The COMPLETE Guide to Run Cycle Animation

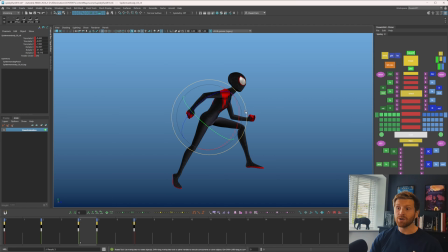12:01 within a frame so you don't even necessarily need to spline that you can just have things happen on ones maya should pretty much well maya doesn't have to do any work because you're not using the interpolation of maya or blender or any software to get that in between because there is no in
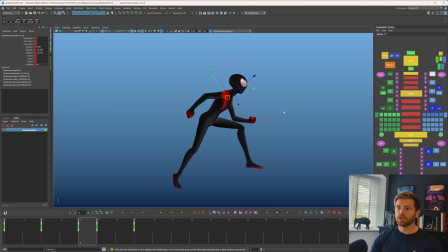12:20 between you're just animating on ones essentially so if i treat it like drawings which i like to do with my animation you watched a few of my videos you would have heard me
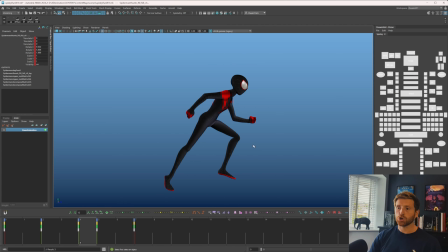12:29 say that already contact down push off position up contact so like i did in the walk cycle video i'm going to take these keys copy them using animbot don't have to use animbot and i'm going to paste them now we have the same animation happening
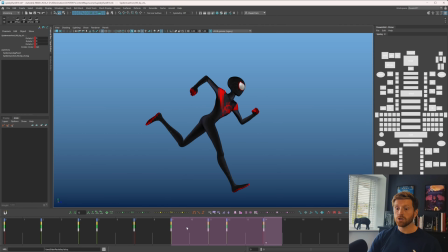12:44 twice i'm actually going to grab these and i'm going to hit mirror on those and that should could give us the same pose at the start and the end they're pretty similar i tweak things while i was working on it but i'm going to copy the start to the end now we have the exact same thing if we go
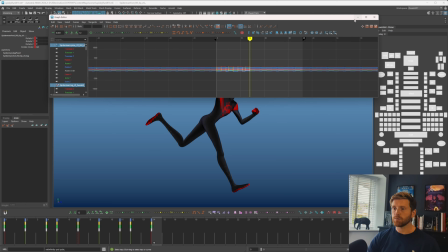13:01 in here select everything in the graph editor and post infinity and pre infinity cycle this is now a run cycle now
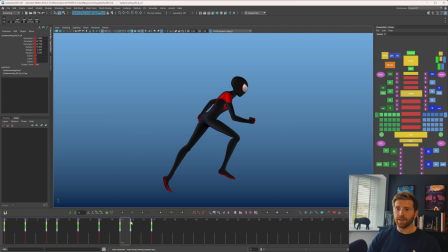13:08 we don't want to leave it there and particularly with the back foot that is definitely doing some things that we don't want to do it just feels like it stays in this position the whole time so let's go in and
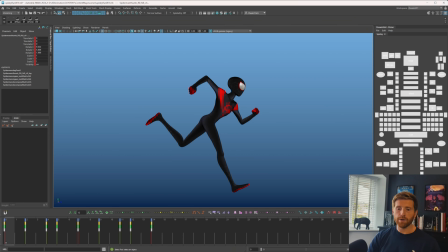13:20 spline it it's fine and let's start thinking about how we can clean this up so first of all before i do anything i'm gonna have a look at the timing so i actually want these middle frames anything that isn't part of this hole to happen
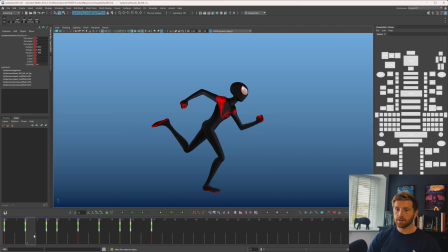13:36 fast so coming out of that kind of want the down to be quite quick then i want the passing position to probably be quite quick same on the other side so we've already improved the timing a little i know the poses aren't quite right you can hopefully feel a bit of a bouncing
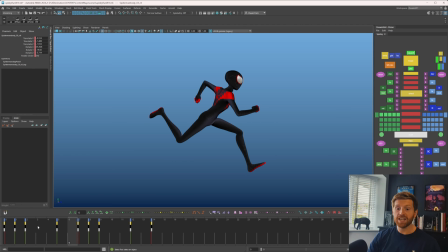13:51 ball in the center of gravity i'm gonna basically fix this all in spline now so let's go in and the most important one
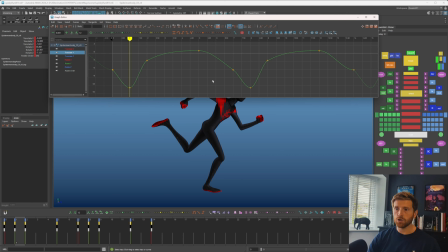13:59 obviously is this translate y on the hip now if you want something super super vanilla you can just delete half of that now you have a run cycle or you have the up downs essentially of that cycle let's do something which is nice and pushed the side where
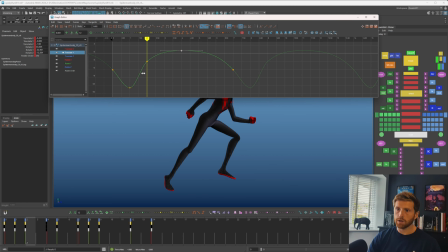14:16 we want this up position to be feeling like that it's going to work okay of one two one two three just try and match that on both sides a bit more i think it's better to have two frames of down let's do that yeah and then we'll keep these up even more and see how that kind
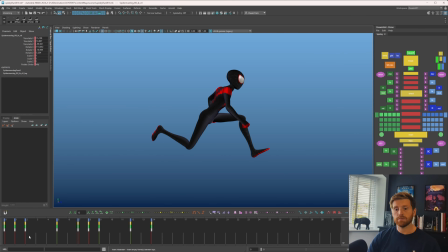14:32 of looks just focusing purely on this area now we're gonna need to adjust a few things here for sure you can see how fast this cycle is going to be if those are the poses
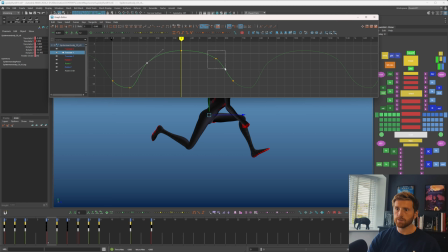14:47 on the floor i definitely want a bit more up down in there i think i've taken a bit too much of the motion out of it okay there is still motion in there i think before where i had it it was kind of just sticking on those frames see that i want to avoid that it's as nice as folding things are when you have
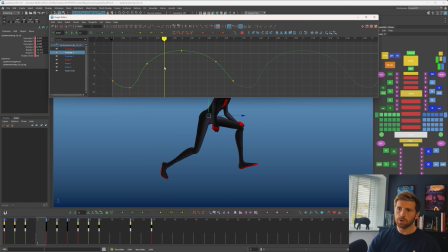15:01 a run cycle you do want it to be a little more fluid than if you were just doing a really pushed animation with our walks like what
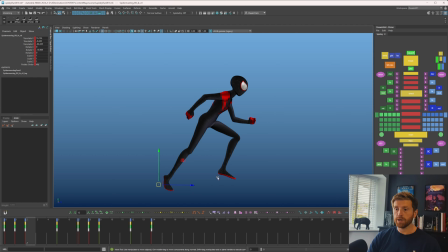15:08 we did was one side of the leg and copy it to the other this is exactly what we're going to do here so i'm just going to clean up this leg as best as i can and then paste it to the other one another similarity to the walk cycle is i'm kind of
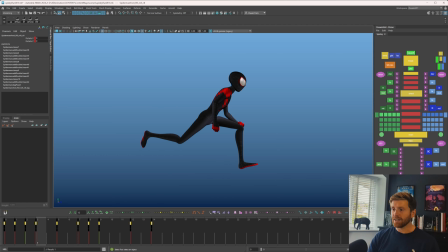15:21 going to work on the feet and the hips mostly together as I can so that you don't get too much of a disconnect. There's a massive disconnect right now so there is work to be done. I'm just going to look at arcs here see if I can have something a bit better for the leg.
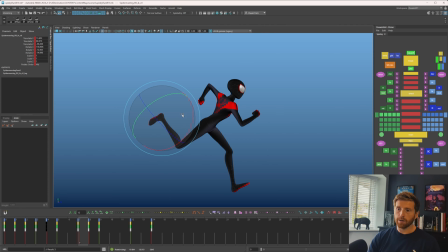15:40 Too worried about that rotation right now.